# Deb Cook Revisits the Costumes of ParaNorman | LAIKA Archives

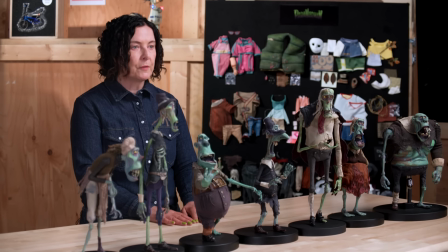I could find the names and what people brought with them on the Mayflower when they first came to Massachusetts. So there's listed items of clothing and what colours they might have been and the fabrics.
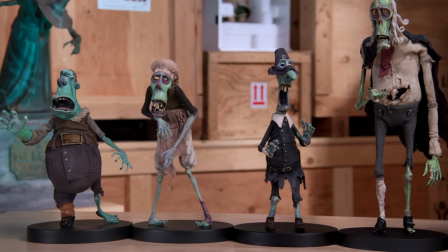The textures are very, very different from our contemporary characters in that they
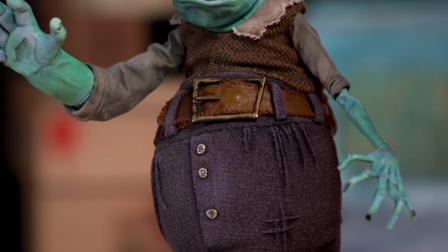represent linens and wools and silks that these characters would have been wearing way back then.
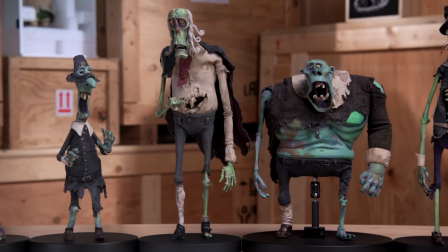And the level of distress on them is just looking at archaeological digs and how these fabrics
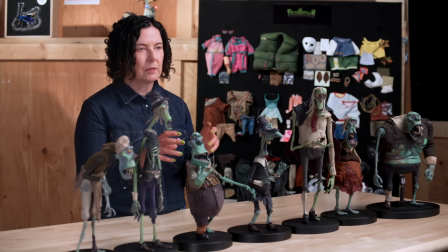survived and what parts of them didn't survive and what they looked like when they were deteriorated and had been in soil for a long,
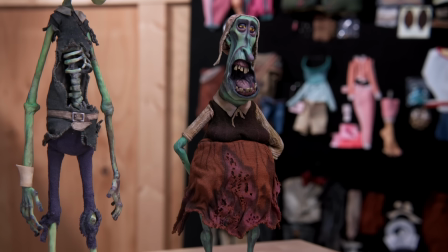long time. Some of these silhouettes, like the longer, spikier bottoms and chipped into areas,
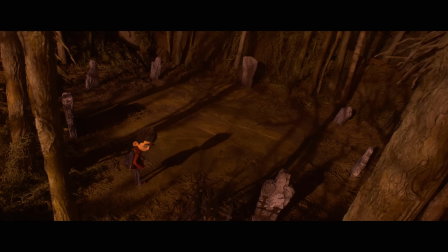replicate the style language in the trees around the cemetery and Aggie's world when the movie shifts into that.
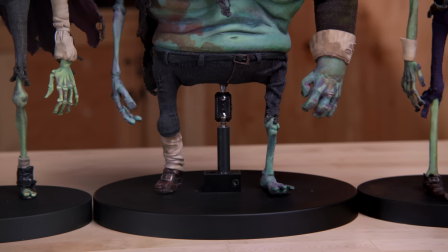These kind of fit within that world. They have great shoes. I love the shoes with these characters.
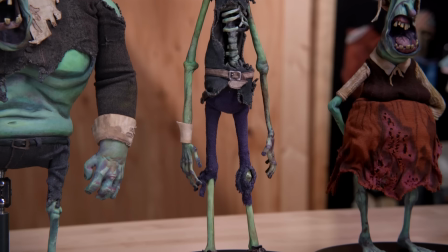They're very expressive of the era, completely different shape to working with sneakers and trainers and high tops.
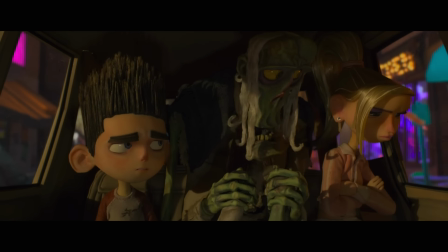She wants you to move over. I heard that.
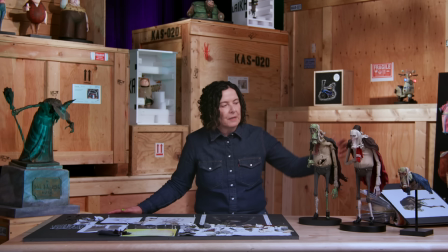So here we have our judge, and this is our Puritan judge, and this is him when he's become a zombie.
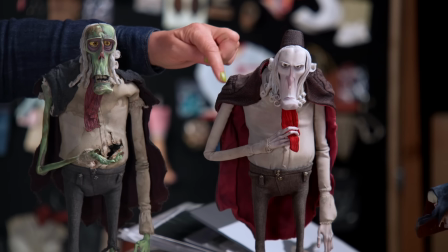So you can see the difference between the two. And his cape here is very, very significantly a judge's cape.
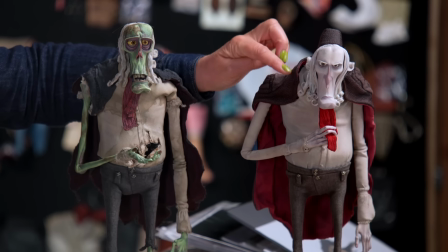The detail and the style of the ruching and the position and the edging.
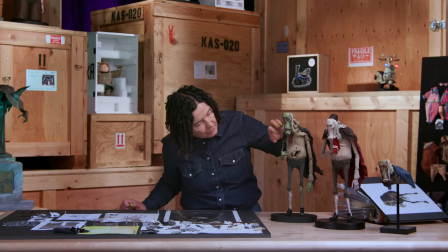And then you can see what happens to our poor old judge here.
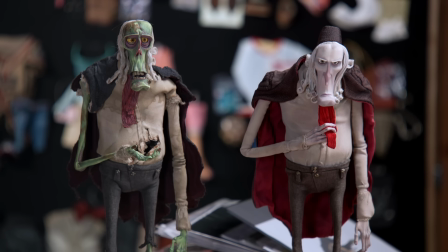And the levels of deterioration all follow the line language of ParaNorman. So the back edges here, I'm going to turn these around so you can see here, beautiful.
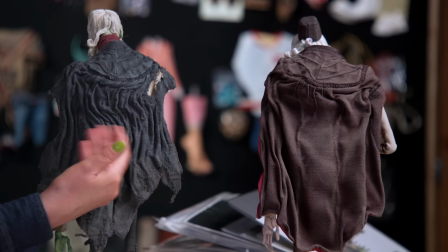This really intense wrinkling and
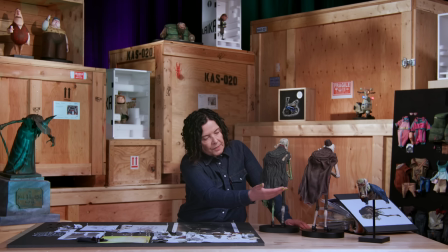crushing together of this fabric. And as you can see, the colours here they're more alive and have a little bit more warmth and red in them.
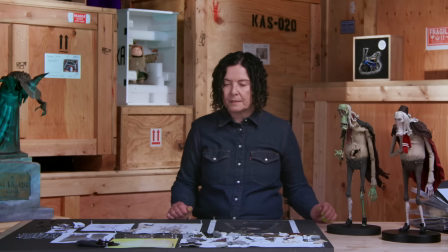And here they're very neutral and grey. And this is a map here of the wiring in the cloak.
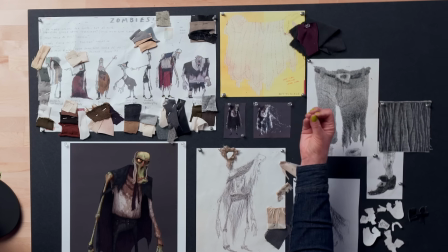And there is some foil on the bottom here to really give it some gravity and weight and create some animatability in the bottom of the cape.
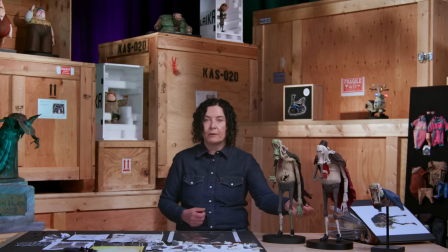When he crawls about over the top of Mitch's van.
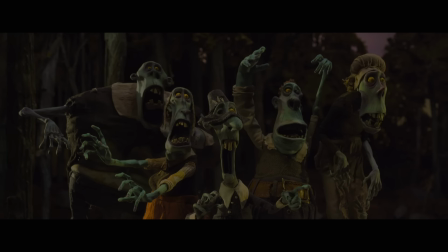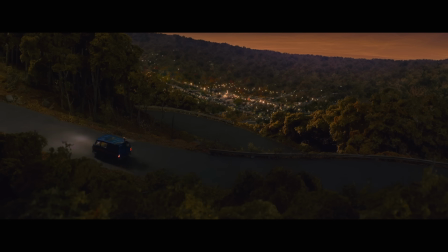What do we have here?
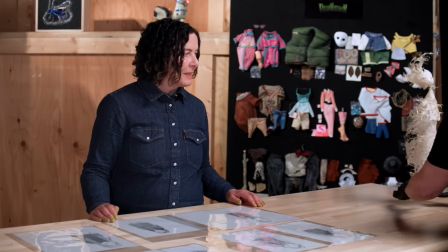The very early Aggies. Wow, that's incredible. Isn't that beautiful?
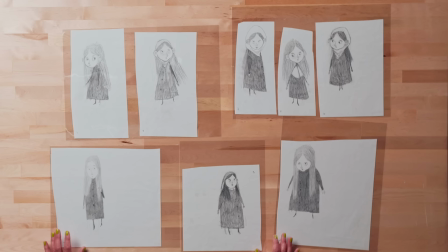Have to touch. So these are Aggie concept drawings.
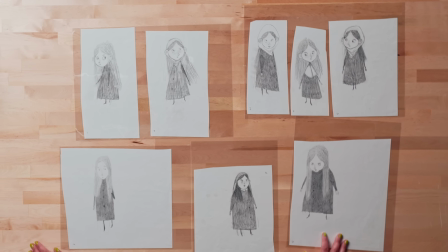The first thing I noticed is all the different eyes. The eyes are incredible. They're all dramatic.
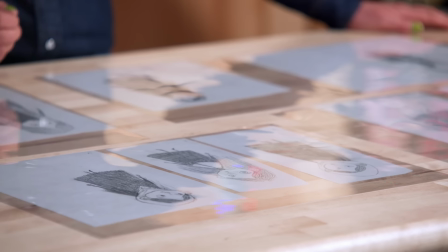This one is probably the closest to where we landed. I love these. They really show the kind of mood of Aggie.
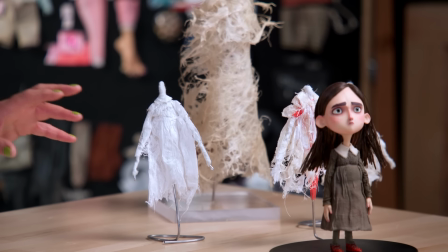And then here, these are like explorations that happened way before we got to this version of Aggie,
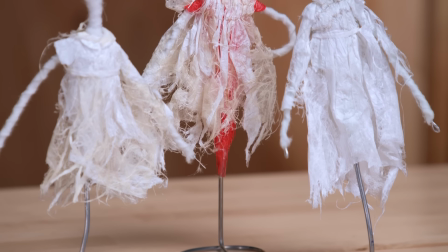where we were exploring what her dress and her body and herself
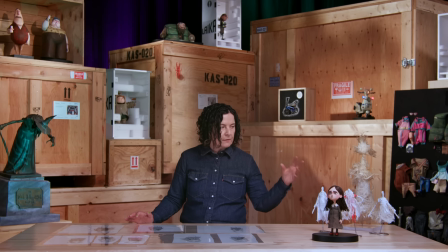might look like at the point where she's very much broken down and destroyed.
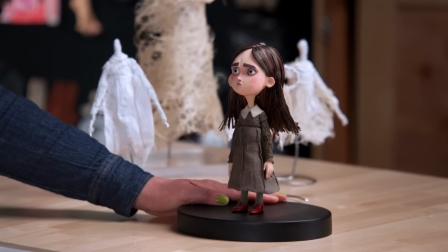This is our Aggie here, and her lovely dress, her linen dress, and the collar itself is very much on era.
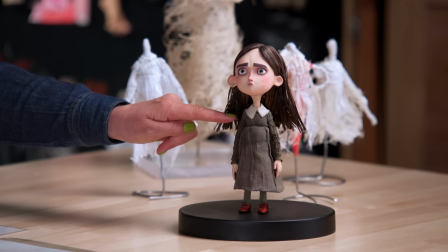And the shaping in her sleeves are these little gathered top bits and a seam here, and then the ruching in the sleeve and the ruching in her dress.
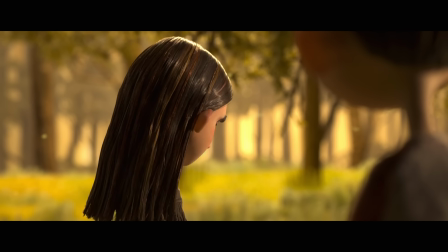This is very much on era.
That story you were telling, how does it end?
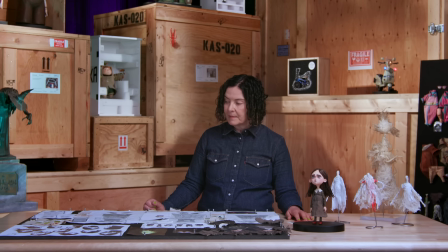Wow, everything on this board.
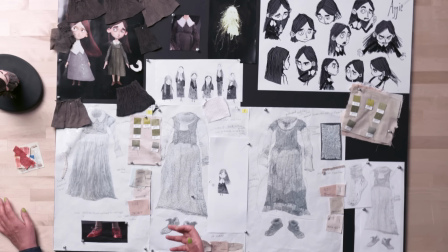And these are beautiful drawings that really are expressive about what costume she might have been wearing and where we landed.
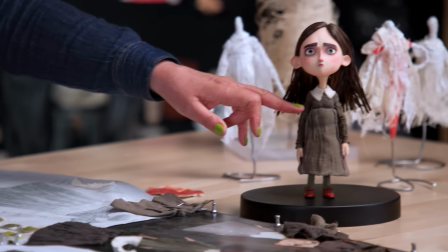You know, bringing the bodice to a certain height that made her, you know,
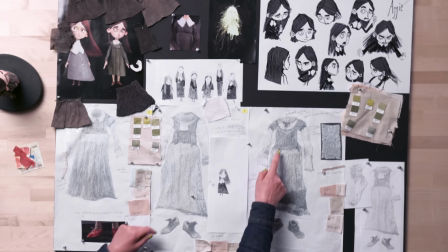gave her a younger look than a waisted one, for example, like this, which would have been worn by someone maybe a little older than Aggie.
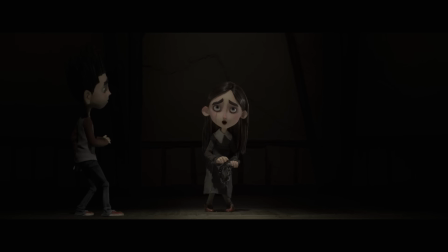She's Norman's ancestor, so there's certain likenesses about them, their facial features,
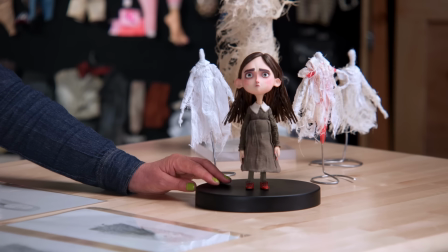their body shapes, but you put her next to Norman in his hoodie and it tells the story of the movie.
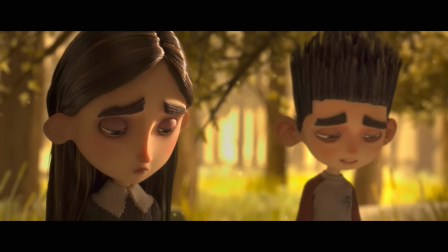I think you're just a little kid with a really special gift.